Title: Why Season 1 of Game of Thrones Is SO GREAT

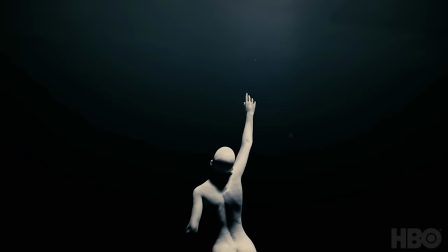After watching season 8 dozens of times and slowly losing my soul to the abyss of dogshit storytelling,
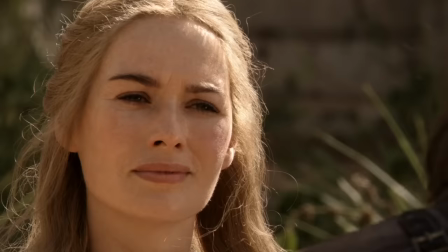I decided to take a look at season 1 of Game of Thrones to get a sense of when it was a great show.
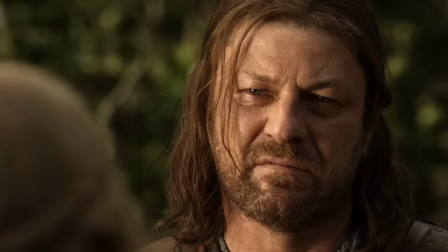When you play the Game of Thrones, you win or you die.
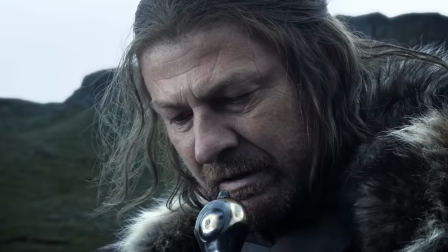It has obviously taken a large downturn after season 7, and I really wanted to understand why the earlier seasons were so much better.
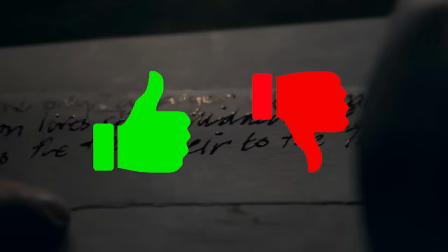Most people say that it was just the writing, but I'll take a closer look than just saying writing good and writing bad.
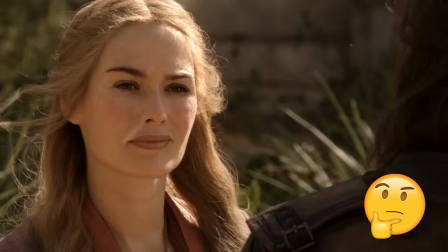So the question is, how does season 1 operate in a way that makes it one of the best seasons of Game of Thrones?
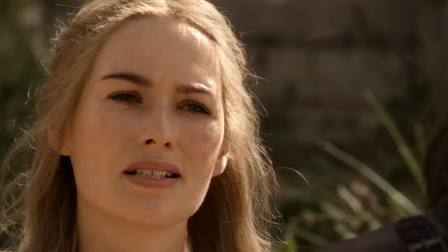So I'll go over 5 main reasons as to why season 1 is so goddamn great.
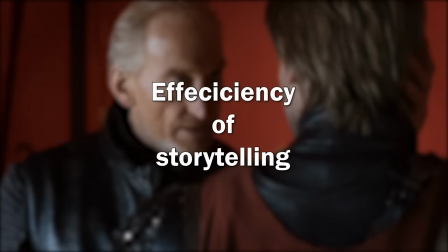There is no middle ground.
So for the first point, I want to talk about the efficiency of storytelling that season 1 has.
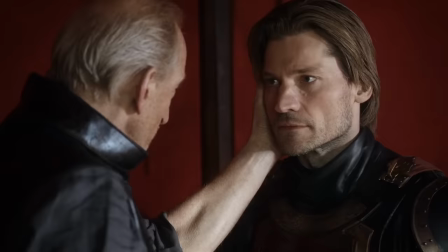Not next year, not tomorrow.
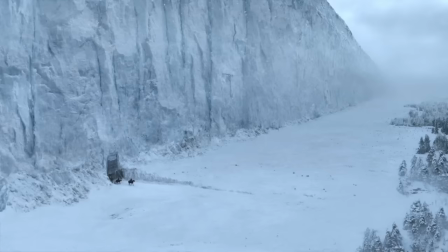First of all, season 1 has a lot to do in terms of getting everything started.
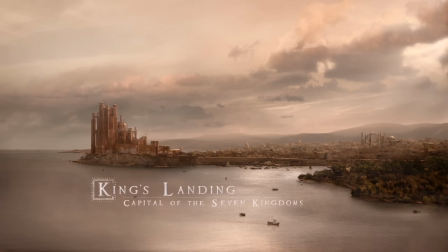It has to introduce us to the world of Game of Thrones, show us the different regions, cities, houses,
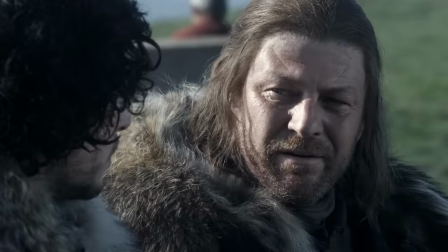develop over 70 characters, set up the relationships between all of them, foreshadow upcoming events in the story,
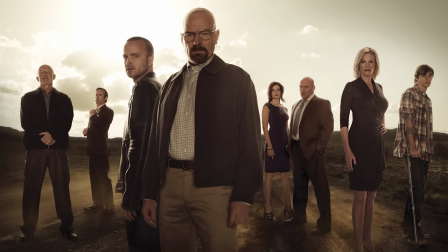and set up the driving conflict of the show. That is a lot of content for any first season to deal with.
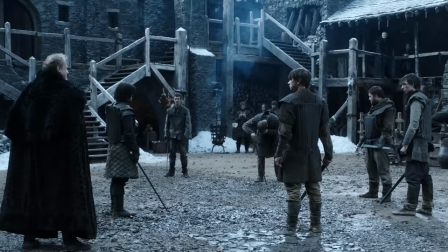That and most other shows only have to deal with a handful of characters, but somehow Game of Thrones can deal with copious amounts of characters.
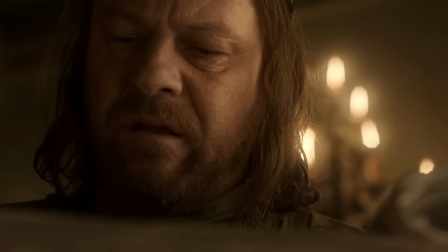To deal with this massive undertaking, Season 1 has to be more efficient in its execution of setting up these different pieces of the story.
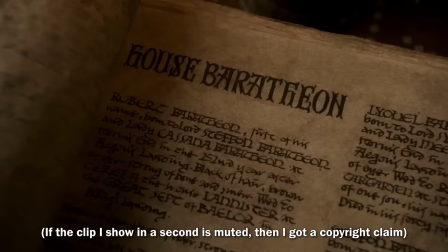There are a lot of examples, and one of the most clever ones to me is when Ned Stark is investigating the lineage of Baratheon and finds out a revelation about Joffrey.
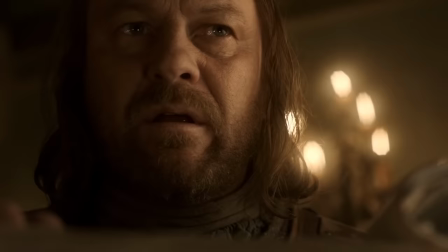The reason why this is efficient storytelling is because this scene accomplishes two goals at the same time.
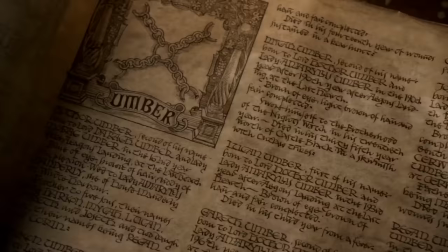On one hand, Ned Stark is propelling the plot forward with a twist reveal that Joffrey is a Lannister,
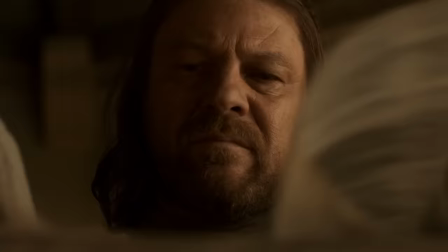and on the other hand, we get exposition on the other houses of Westeros, and we learn more about the world.
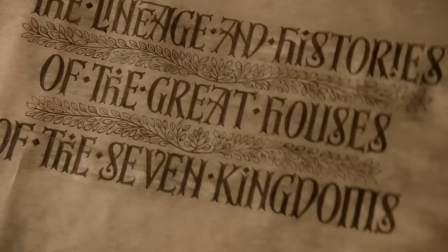Since Ned Stark has to read a book titled The Lineage and Histories of the Great Houses of the Seven Kingdoms to move the plot forward, we get free exposition.
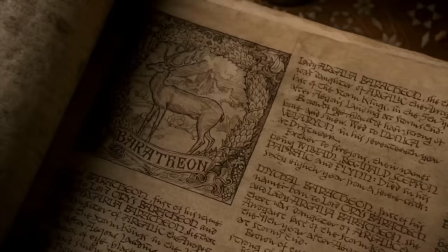If this was figured out in an alternative way, like say, just interrogating someone about the issue, then we don't get that clever addition of exposition.
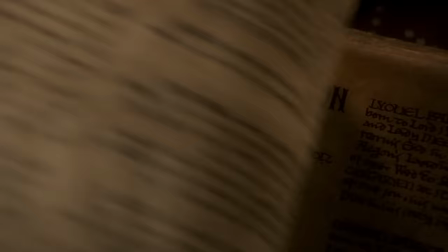Also, upon taking watch through, this lends a lot of detail for the viewer.
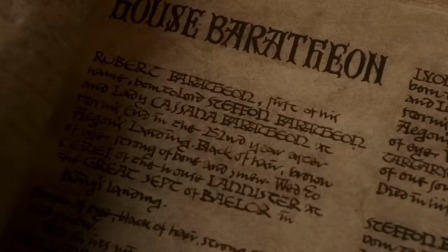There is so much detail packed into these shots that you can practically just pause the show and read it, although the handwriting is pretty abysmal.
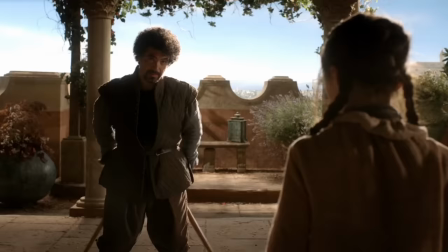Another clever example of the efficient storytelling is that Arya's instructor, Sirio Farrell, is from Braavos.
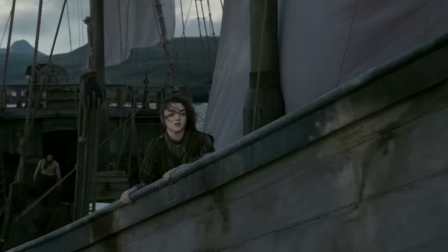The reason why this is efficient is because Sirio educates us about Braavos, which just so happens to be where Arya goes because of the Faceless Men.
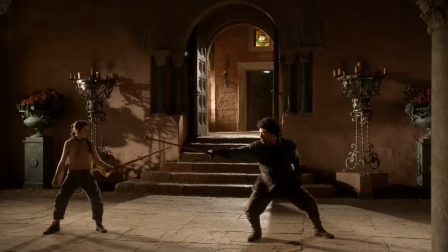Just like the scene with Ned Stark, this scene serves two purposes.
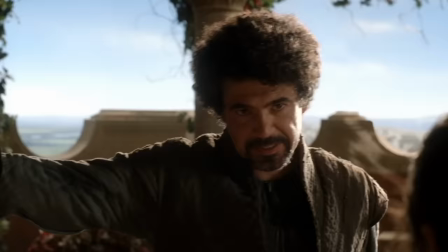We build Arya's character through her learning how to fight, and we get the added benefit of learning more about the world through Serial Forel.
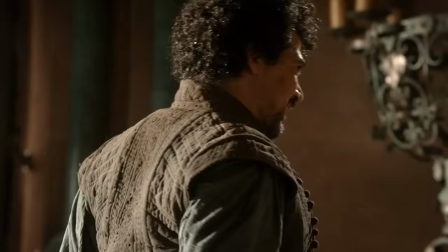Nine years, Serial Forel was first sought to the Sea Lord of Braavos. This is not the dance of the Westeros we are learning.
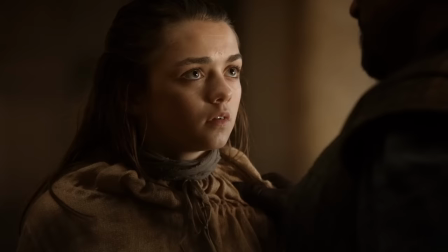This is the Braavos dance. There is only one god, and his name is Death.
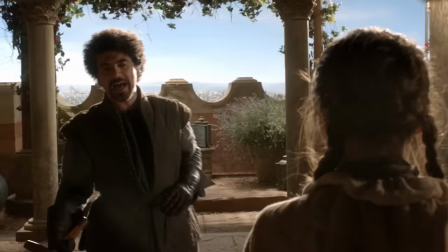By combining different requirements that the story has to hit like world building and character development, the audience can optimally be immersed in the world and not feel bored.
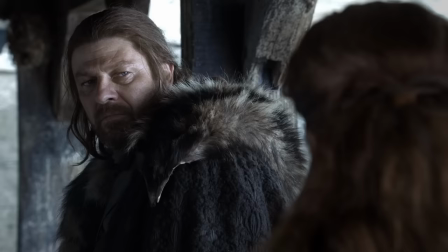An even smaller example of efficient storytelling that is much more subtle takes place in the very beginning of the show.
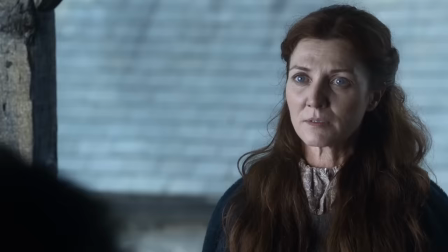Since we have to establish a lot of relationships between characters, the show has to find an optimal way to establish those relationships quickly.
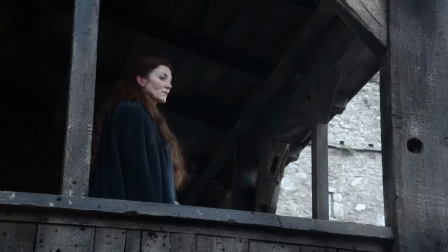This example is between Jon Snow and Lady Catelyn.
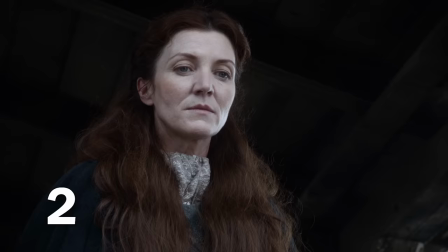In the course of like three shots, the show establishes that Catelyn shows disdain towards Jon Snow.
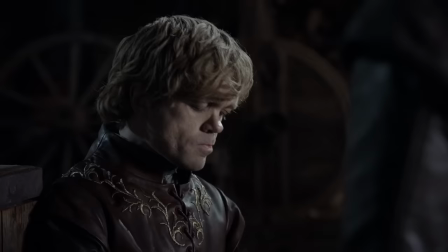This lets the viewers know their dynamic early on and it shows us how bastards are viewed, which will be a recurring conflict for Jon Snow in the first season.
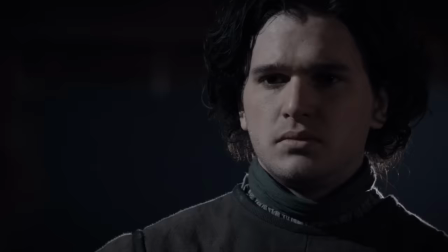And you, you're Ned Stark's bastard, aren't you?
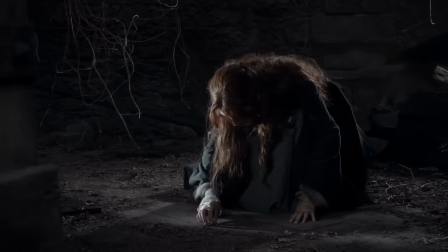Did I offend you? Sorry.
To put all this together, the writers have to trust the intellect of the audience.